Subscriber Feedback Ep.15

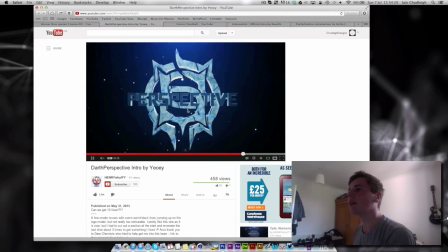But overall, pretty nice. The textures could do with a bit of work and maybe
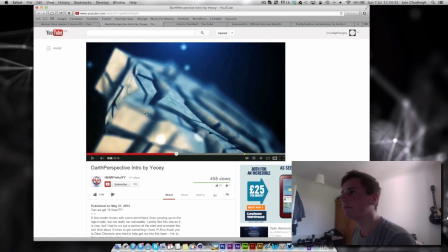these bits could have come together slowly rather than just
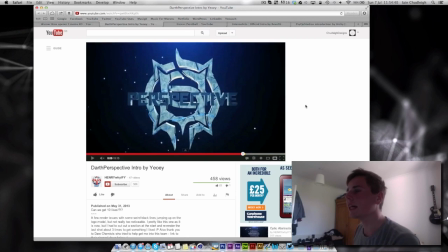constantly apart so like the text comes together maybe the logo could have come together as well again a beveled edge would have been a bit nicer just to get a bit of shine on the edge just to give it a bit more kind of depth
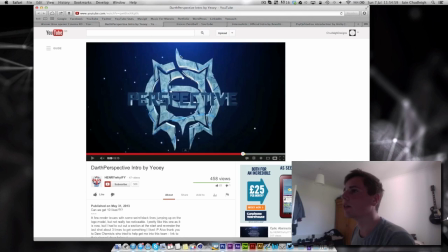in 3d look and again on the logo as well could have happened could have done the same the blue in the background may be a bit too overpowering as well for the text it kind of blends in too much but
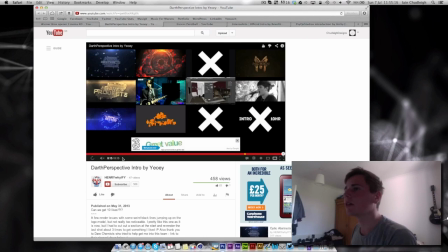overall pretty nice just kind of work on the finer details and it'll get there
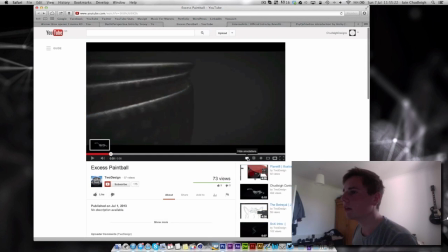next we have excess paintball so
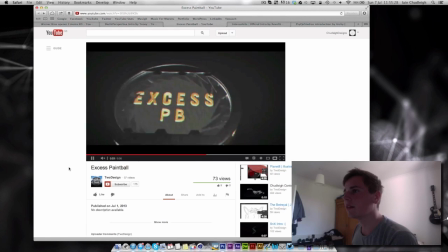this This started off really nicely, I love this coming out and these stars extruding. What could have happened as well, I know I'm being quite critical,
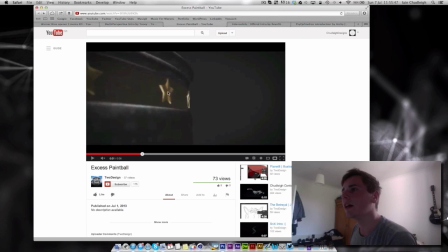rather than just being extruded what you could have done is had a point in the middle of the logo and extruded that out to get a kind of I don't know like a point in the middle so it wasn't completely flat
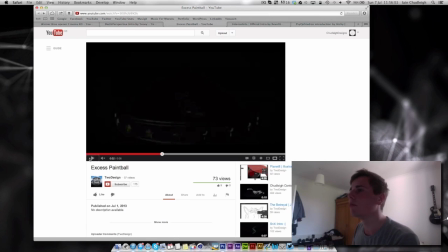just to kind of give the star a bit more kind of a chisel look
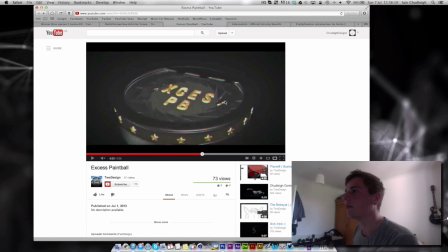so yeah that looked really nice and then there's quite a bit of flickering and it's very washed out this piece as well so you can see we have the black bars and nothing else is
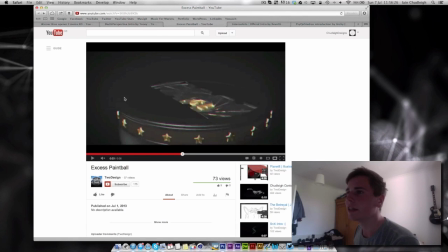kind of black everything's like the blacks in this are actually um gray like not even a particularly dark gray um which kind of ruins the contrast of the pic the image i really like the shine though
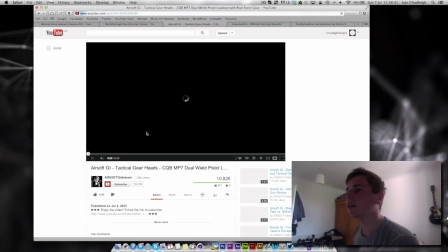um what have i done um what
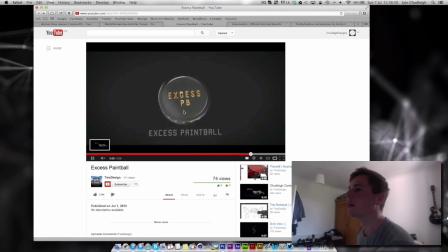you could have done is exported the camera from cinema 4d or had a null object on this so you could actually export the data from cinema 4d so
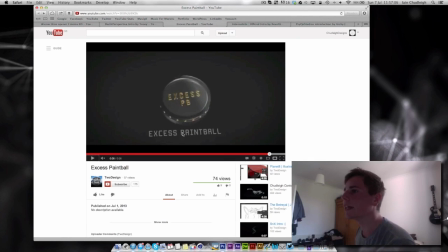you could have had this text spinning with it as you can see it kind of spins just on its own axis here which
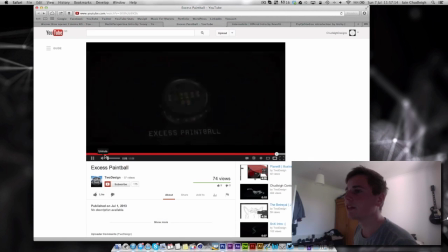doesn't fit too well but But this starts really nice,
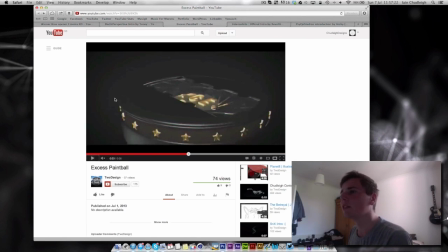and this could have worked, but maybe just focus on one effect rather than combining loads of different ones. And you can see here, just there, there's a tiny bit of an issue with your ball object. If you just change it to non-high quality, it'll work a lot better.
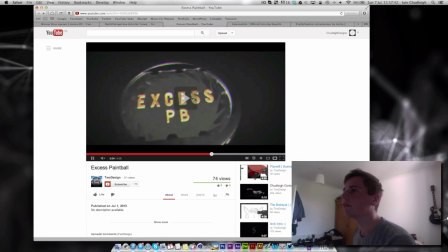It'll look messier in your scene, but the rendering out, you won't get that kind of jumpy look. so really nice job overall
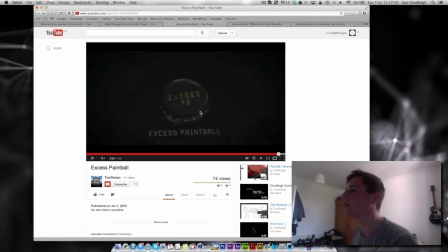and the shine is really nice adds to it a lot but just remember don't go too crazy with kind of making it
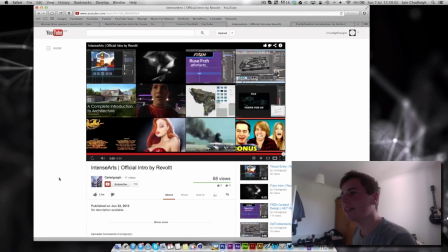washed out next we have intense art again